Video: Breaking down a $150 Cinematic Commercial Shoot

First off, let's talk about the gear. Like I said, I rented the absolute cheapest dolly I could find, which was a total piece of junk. It was just a couple of plastic tubes and a set of wheels that I could fit a tripod onto and push the thing. It was so janky that in a bunch of shots, you can totally see the camera moving up and down, but honestly, who cares? I don't think it hurt the shots much, and it was better than spending $500 on a real dolly. We also used a small haze machine, a single 1x1 light panel with a China cube attachment, a couple of small pocket lights, some colored lighting gels, a camera, a tripod, and a 1992 Toyota Corolla we used for the tracking shots. that a tow truck driver gave me for free when I was working on a show, but that's a different story. The very first step was to light the space for that moody look I needed to hit, and so I started off by turning on and off all the lights in the place to see if I could get away with not using any of my own lights.
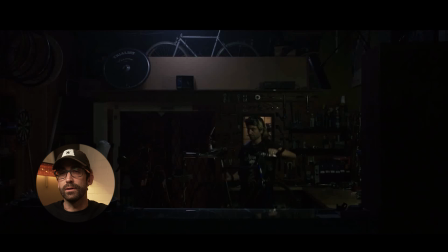(5:00)
The bike shop overheads were a little too bright, unfortunately, so I ended up shutting all of them off and instead hanging my 1x1 panel with the China Cube attachment from the ceiling just out of frame here. I set the color temperature to around 6,000 to give off a really cold sort of light, and you can almost see it here in the first push-in shot.
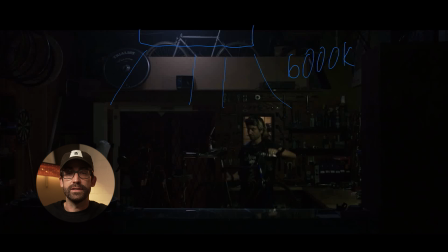(5:18)
Then we hazed the room to add a bit of texture, which is why you can sort of see this glowing effect around the light where it's shining down. If you've never used one of these haze machines, a quick tip is that you don't actually want to see the smoke.
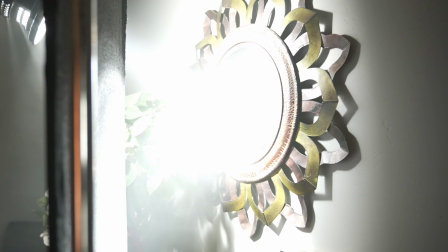(5:29)
You just want the air full of particles so that it adds some depth to the lighting. So haze the hell out of it, and then you want to fan it around for a bit and let it settle.
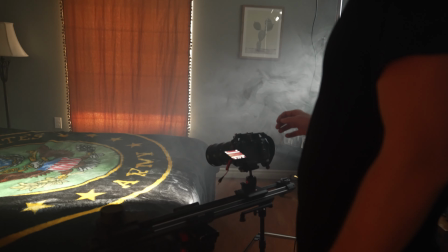(5:38)
Otherwise it's going to be swirling around in the background and look like someone's chain smoking on set.
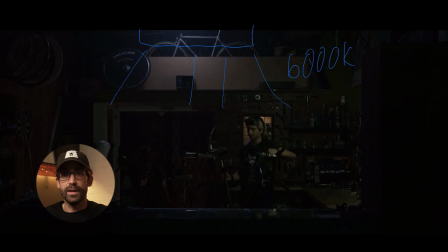(5:42)
The only light that I added was the 1x1 panel with the China Cube, and everything else was already on location when we got there. I really liked this warm work light in the background because it balanced out the coolness of the key light nicely. And if we look at another angle, there was also a work light right over the bench, and I just left that on,
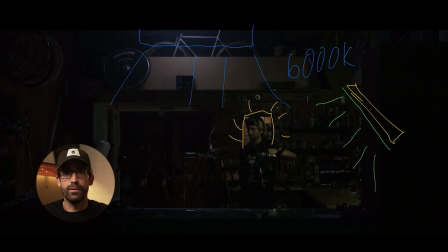(6:00)
even though I taped a green gel and some tracing paper over it to soften it and give it a bit of a grimy industrial tint.
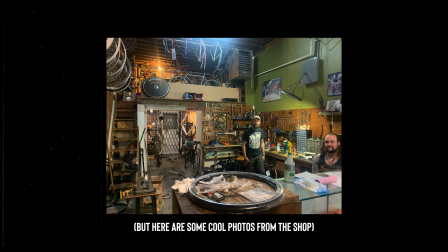(6:06)
I'm sorry, I don't have any real BTS footage of this, but we were in a crazy rush to get this done before the owner kicked us out, and I didn't have a second shooter to help.
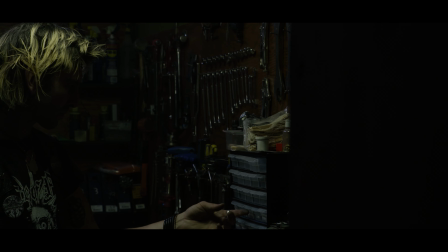(6:13)
Once the space was lit, I basically just had my friend start working on his bike while I moved the dolly setup all over the place to get some different angles. The whole aim was to show camera movement, so really this whole project was designed around the dolly, not the bike shop. Dolly and slider movement only really works if there's something in the foreground to show movement, so I experimented with putting different layers in front of the camera until I found some that I liked.
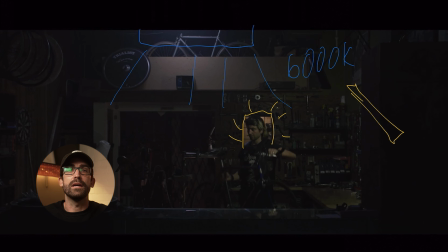(6:37)
When we came in for the closer shots, I left most of the same lighting, though I think I pulled off the green gels and added a 1/8 CTO gel to the work light, or maybe even something a little more subtle to warm it up.
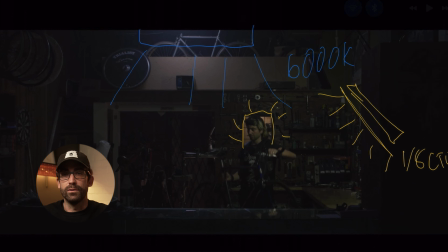(6:49)
I can't remember exactly. I was always trying to backlight my friend as much as possible, which backlighting is all over YouTube and no real secret these days,
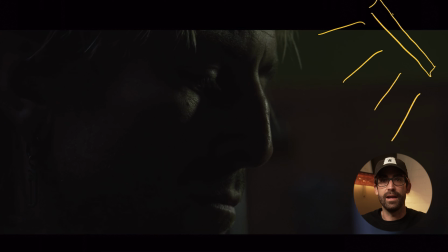(6:57)
but it basically means you put your subject between the camera and the light, which gives things a little bit more definition and depth. It's a super easy trick to stop your images from looking flat, and I think in this case it really adds nicely to the moodiness. Now obviously this is a pretty intense example, as sometimes the shadows on the side of his face are almost completely blacked out, but that was intentional to fit the brief. If you don't want something so extreme, you could use a subtle fill light or a bit of bounce to fill in the shadows a little bit. The total time in the bike shop was about 3 hours, I think, so not long at all, and I was pretty happy with the results. Then to finish it up, I wanted to get some moving shots of him to actually show riding the bike and give a bit more dynamic camera movement,
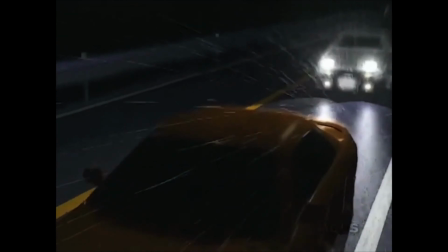(7:35)
and that's where the 92 Corolla comes into play. Basically, we had another friend come out to drive it, and I sat in the open trunk. We drove around this dirty parking garage for 20 minutes and then went out into some alleys and did the same thing. And I basically just directed him to ride at different speeds and from different relative angles while I got what I could. To do this really beautifully, you'd want to use like a gimbal and a much more appropriate vehicle, but I didn't have either of those things at the time, so we just rolled with what we had, which happened to be the Corolla. The suspension was shot on this more than 30-year-old car, and so the real-time stuff I tried looked a little bit messy. So I switched over to 60 and then 120 frames a second to smooth it out and just sort of covered him as best as I could.